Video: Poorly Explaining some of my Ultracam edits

One thing too is that I can be really particular here about getting the time of day right,
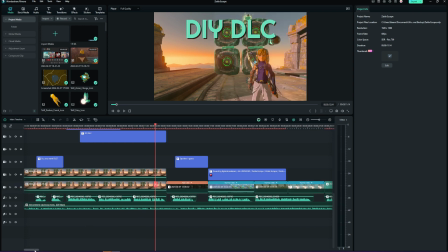or make sure that this is flawless, but sometimes I go with an idea and if the editing sucks,
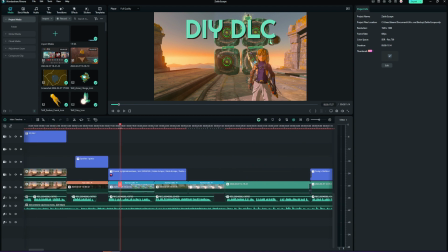so be it. As long as it gets the point across. Now for this clip I do the same thing as before.
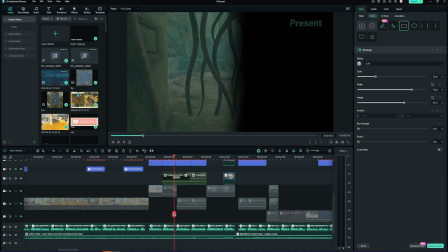I take multiple recordings of the same camera motion and animated the mask to switch sides whenever the camera was not looking at either of them.
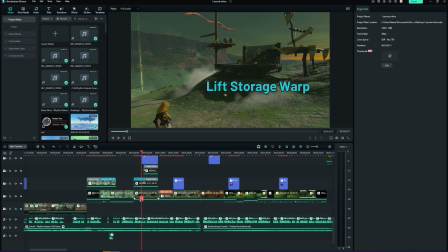For this clip I really wanted to have a visual for something lifting and disappearing. I wasn't too happy with the outcome because it was small and it happened so fast that I'm sure people missed it. First I save before starting, and then I record the clip of me just running around,
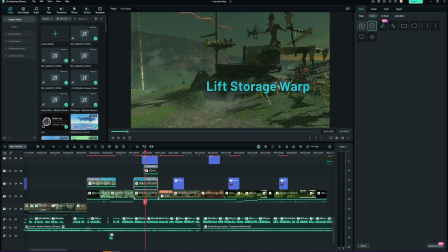hoping that the moblin would pick something up to throw, while also trying to keep Link out of the shot as much as possible. I recorded a minute or 2 to try to get a few different times when he was lifting objects and basically hope that one of them would work.
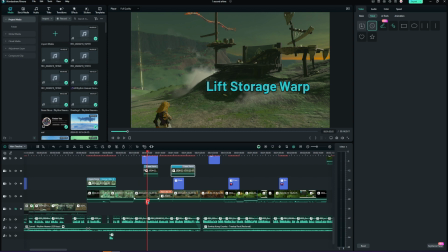Then I loaded my save so that I could hopefully have the day cycle about the same. I killed the camp and then just stood in position for a while. I wanted Link to do the thinking pose at some point, and I just kind of waited a minute and did it. To edit it, I just masked out the area that the moblin was in and was trying not to get anything else in the frame.
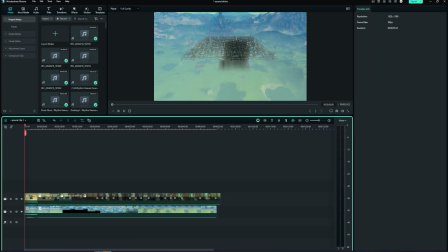And the time of day wasn't perfect, so I just blur the edges. This shrine overlaying the surface was kind of just a lucky thought, to be honest.
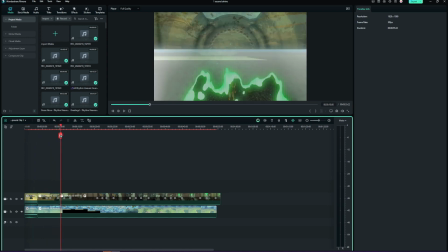In my videos, when I say that the box that contains Hyrule also contains the shrines, I really mean it.
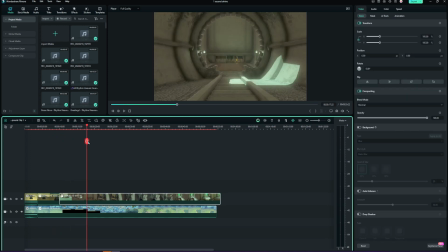So to get this shot, I just keyframe some camera work in the shrine. I basically double press X at each stop so that it gives some time to edit later.
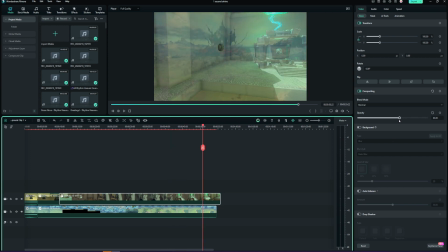Then I record, making sure not to change the speed at all. Afterwards, I load back into Hyrule and record the same keyframes.
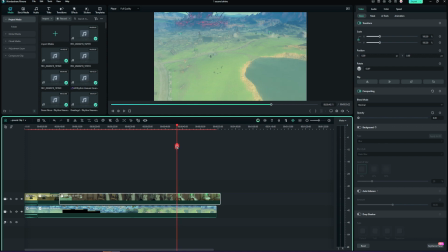I don't need to do anything but press R3 and record it. Then in editing, I just animate the opacity.
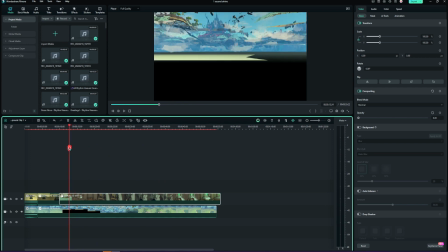Is that, as I say it, opacity? Occupancy? No, occupancy is how many people are in a place. Opacity?
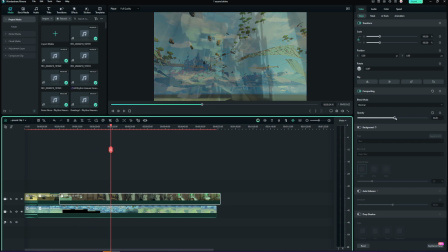Whatever. To move in and out of the shrine, so I can just change it to where it fades away.
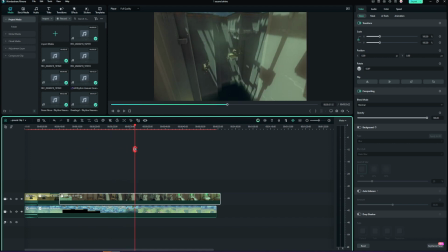Hopefully, you know, letting that make sense. I did end up showing that to some people in my Discord to just double check that there was clarity there,
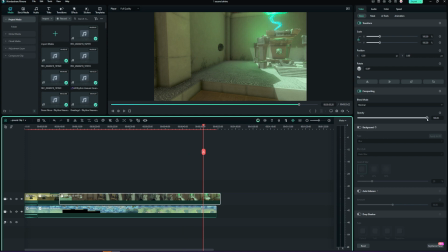because I was afraid there was just too much going on, but I think I got the point across. This one is from GSI Skip.
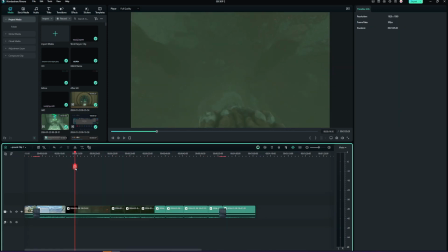I did a whole recording of the path to Army, but the issue is the whole thing is never loaded at the same time.
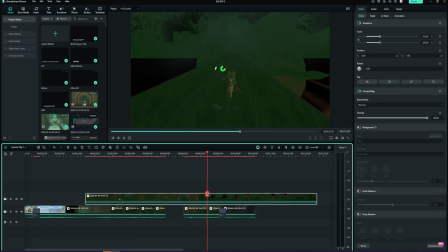So I keyframed the whole path and then recorded it. I would move Link a little further out of bounds to load the next part and then record it again.
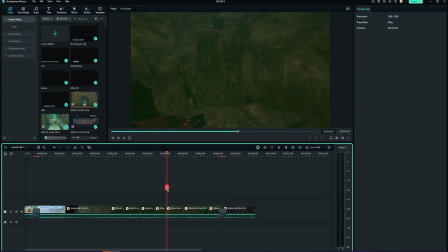I would move Link, record, move Link, record. I would keep doing that until pretty much the whole thing was loaded in. I lined up all the footage and then cut out all the sections that had unloaded areas, and then used a dissolve transition so that it would blur the two shots together.
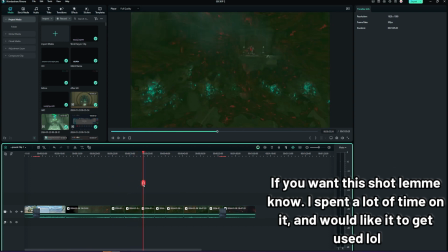And since they're basically the same shot, it looked pretty seamless.
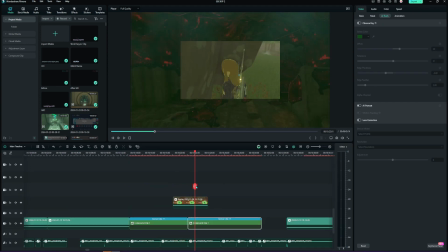I did all this and cut 70% of it and overlaid another video on top of it to explain the line of sight thing.
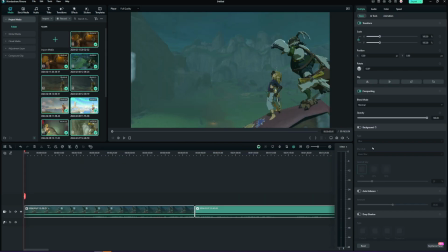But yeah. One last thing is I use a glitch to remove the camera HUD.
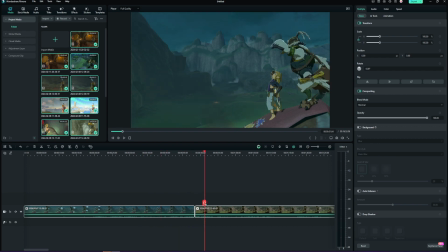I know this will be easy to remove in future versions of Ultracam at some point, but for now I recommend using Suishi's video on how to set that up.
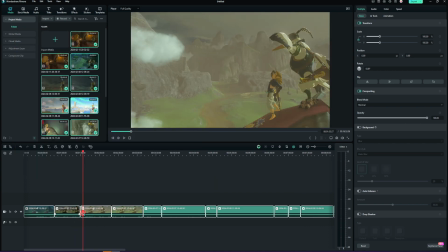I'm pretty sure it's doable in all versions, but this gives me some access to the poses without the camera HUD. And with Ultracam, I can move the camera to get these longer shots of pretty much nothing.
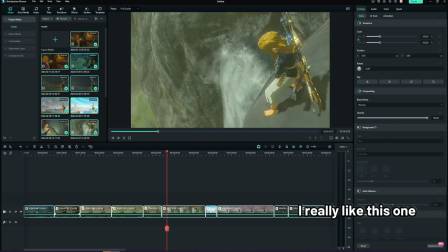There is visually a lot of dead space in my videos, and I've been trying to fill that space with these types of shots.
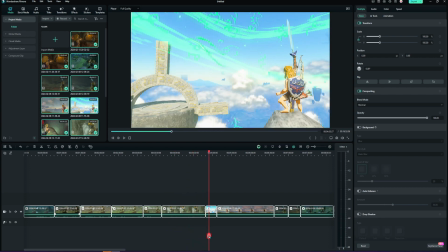So sometimes I set the glitch up and just run around trying to find neat places to use it.
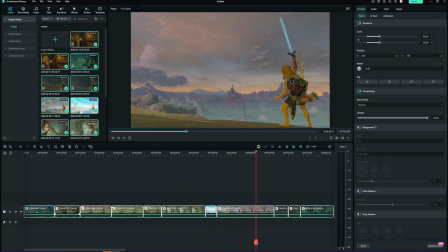And I always try to leave a little bit of space to the left or right so that I can put text or whatever it may be.
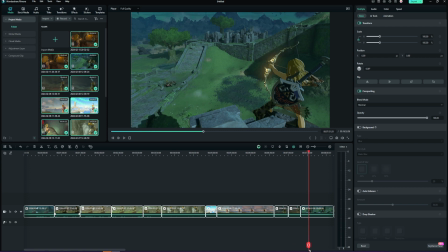I also record for a long time because I can always cut it down, and the different time of day can always add to the different shots. But I love that they can be literally used and reused for so many different things.
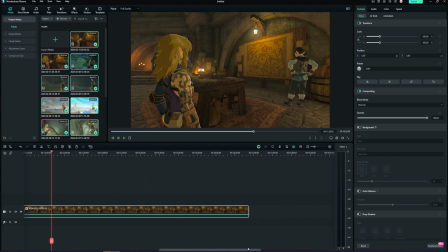I know that a lot of smaller YouTubers don't have access to the free cam mod, so one thing I wanted to offer is to make some of these shots for you if you want. As long as you're okay with the shot looking the same as mine or some of the others.